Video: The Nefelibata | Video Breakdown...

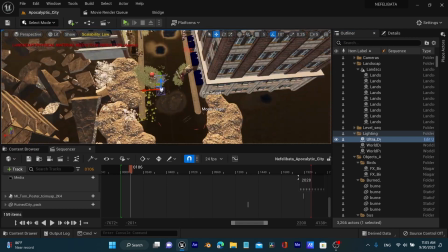249s
So after you do that, you have to set up the camera position so you can know where you're going to shoot from, and then focus on that main area.
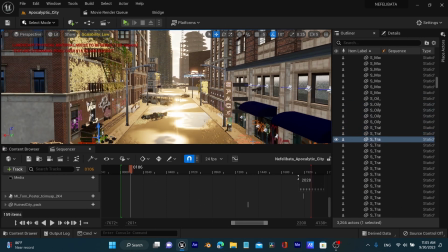257s
Build the city or build your environment around that camera angle.
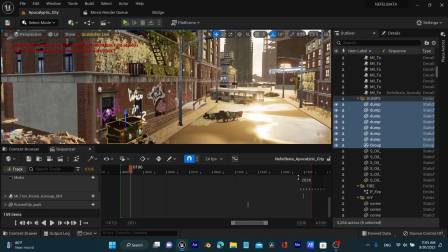261s
Put your buildings, which are the big assets that kind of block off everything, and then you start adding the little details like the rubble, the paint, the graffiti, the foliage, the cars, the barricade,
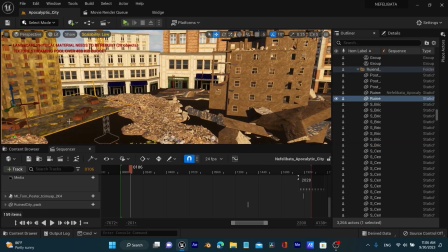273s
the neon signs. By the way, this sky is not a HDRI.
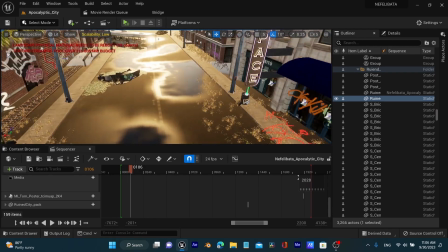280s
It's a fully dynamic sky. It has volumetric cloud. Position your sun and your moon directly.
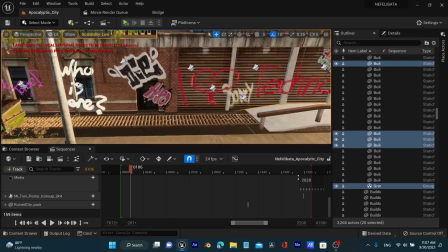286s
You can change the time of day. It's a really cool plugin. It's a paid plugin, but it's still fucking amazing.
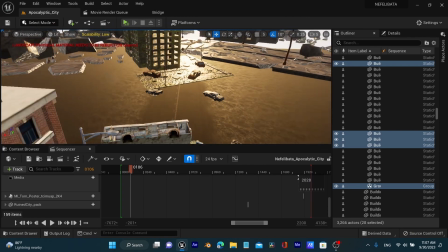292s
That's pretty much all you need for lighting outdoor environments.
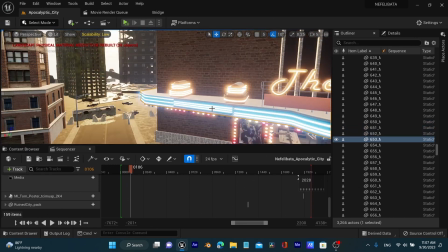296s
Of course, there's much more to it to lighting than just like having a nice HDRI, but you'll figure things out as you go.
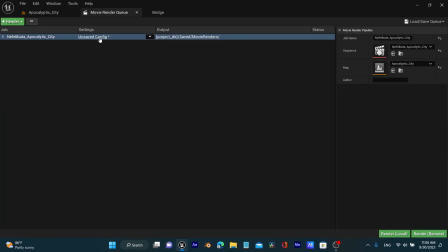304s
Bonus tip, I would say, for the render settings, you want to change the default render settings, obviously, right? But what settings do you put instead? This is what you're gonna do. You're gonna make the sequence. You're gonna render the sequence in an
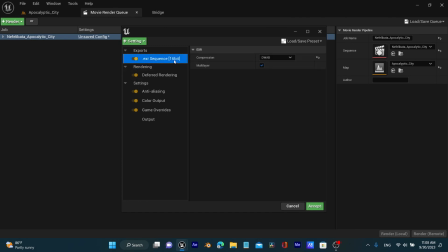319s
EXR, sorry, and then you are going to change that to duap for the thingy, whatever, duap. And then you check this little checkbox, right? And then for the settings, you're gonna go to anti-aliasing. Fuck, I can't speak English right now. You're gonna go to spatial count samples. You're gonna put 4, and then temporal, you're gonna put 16.
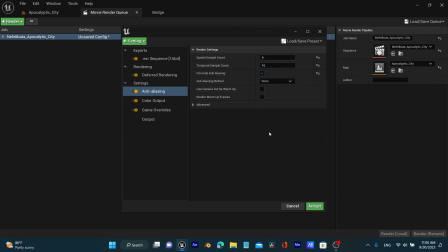339s
These are really good settings for my computer. I only have a 2070 GPU. So if you have a 3090 or 4090, some crazy shit like that, you could probably bump that way up and you'll still have like pretty good renders at a very fast pace.
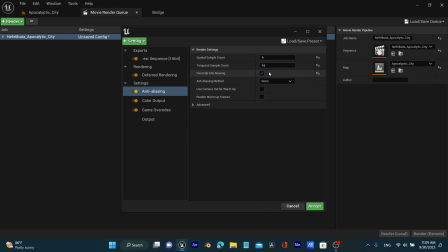354s
This was pretty fast, and it also came out with a lot of color information. So later on when we go to After Effects, you're gonna need that for sure. Make sure that the color output is disabled the tone curve, and then the game overrides, you can leave it as is, and on the output just make sure to save it in the folder that you want.
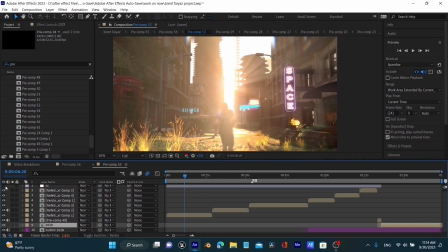371s
I'm gonna show you a little bit of the color correction, right? So this is without color correction, this is with color correction.
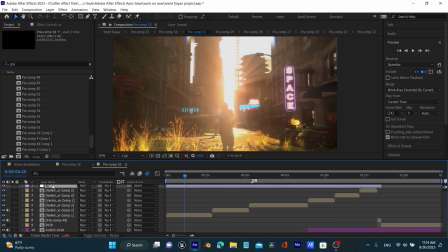376s
The idea behind color correction, at least for me, for like cinematics and stuff like that, I think it's better to keep it more subtle.
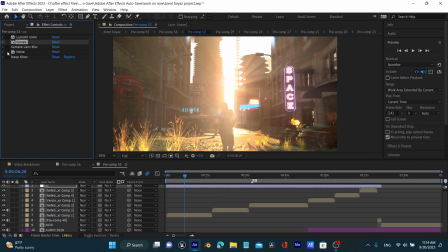383s
This is for me, right? This is my personal opinion. Of course, you could do whatever you want. At the end of the day, it's there's no right or wrong way of doing it.
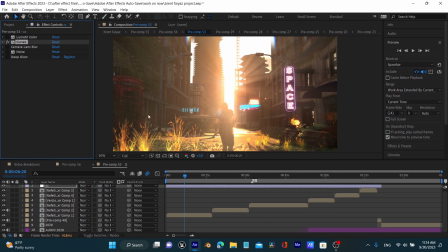391s
It's just what you like and what you don't like. Let's start with the curves. I added a little bit of curves so I can have a little bit of contrast.
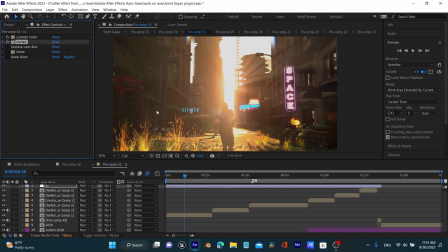398s
Then I added elementary color so I can take out the blow-in highlights. And then after that, I added some lens blur, so it's not like perfectly sharp.
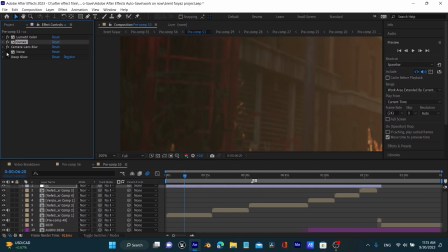411s
It's not like perfect. It kind of looks like a little bit blurry. A little bit of noise, ever so slightly, just to like add a little bit of grain to it.
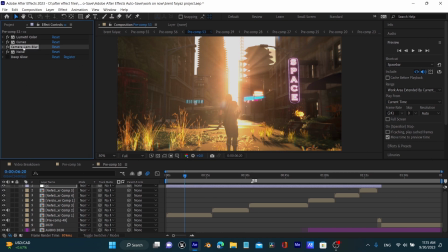420s
You could do a lot if you want, but I just wanted to keep it subtle for this one. And then I added a little bit of deep glow just to like add a little bit of those a little bit of glow back to the whole scene.
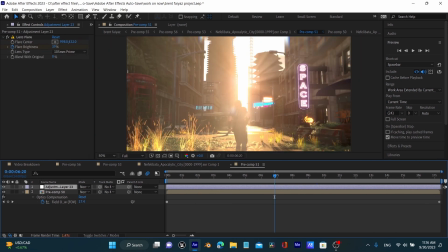431s
That's pretty much it, honestly. Like of course, like the specific scenes have like things done to themselves.
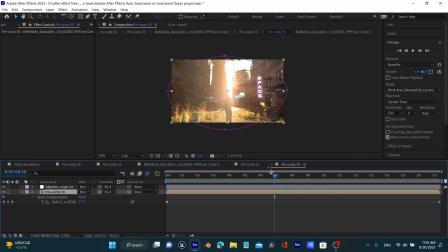436s
So for example, this one I added some lens flare, I added some distortion like chroma distort, I added some optics compensation.
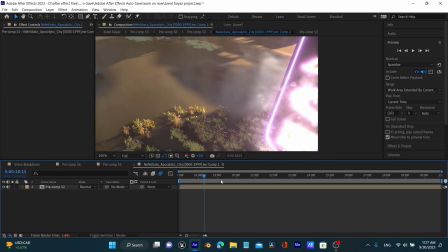445s
Then on the other one I added some lens dirt. Same thing on the third one, I added some lens flare, some lens dirt, and yeah, that's pretty much it.
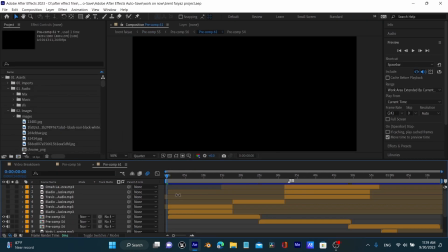454s
Now let's talk about sound design. I just wanted to keep it subtle, and I kind of messed up by doing that. Well, I didn't mess up, but like it was just a little bit low. So what I did was pre-comp it and then just like put it a little bit higher, but I did that after the fact I posted it, so whatever, it is what it is.
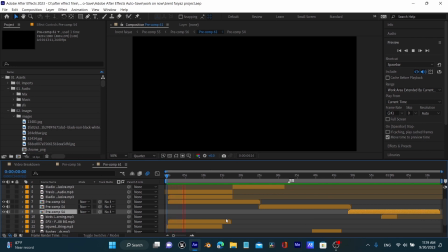470s
For starters, you want to start off with a simple ambient noise, and in my case it's just the sound of wind. So yeah, this is what it sounds like. Now after that, I added a little bit of an ominous type of
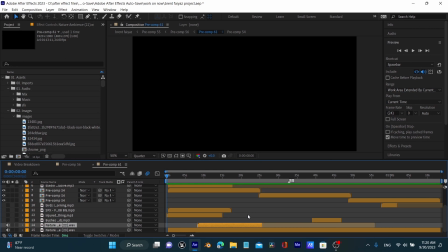487s
sound that kind of gives it like a little bit eerie, a little bit creepy, a little bit like isolated type of vibe, since this whole edit is about isolation.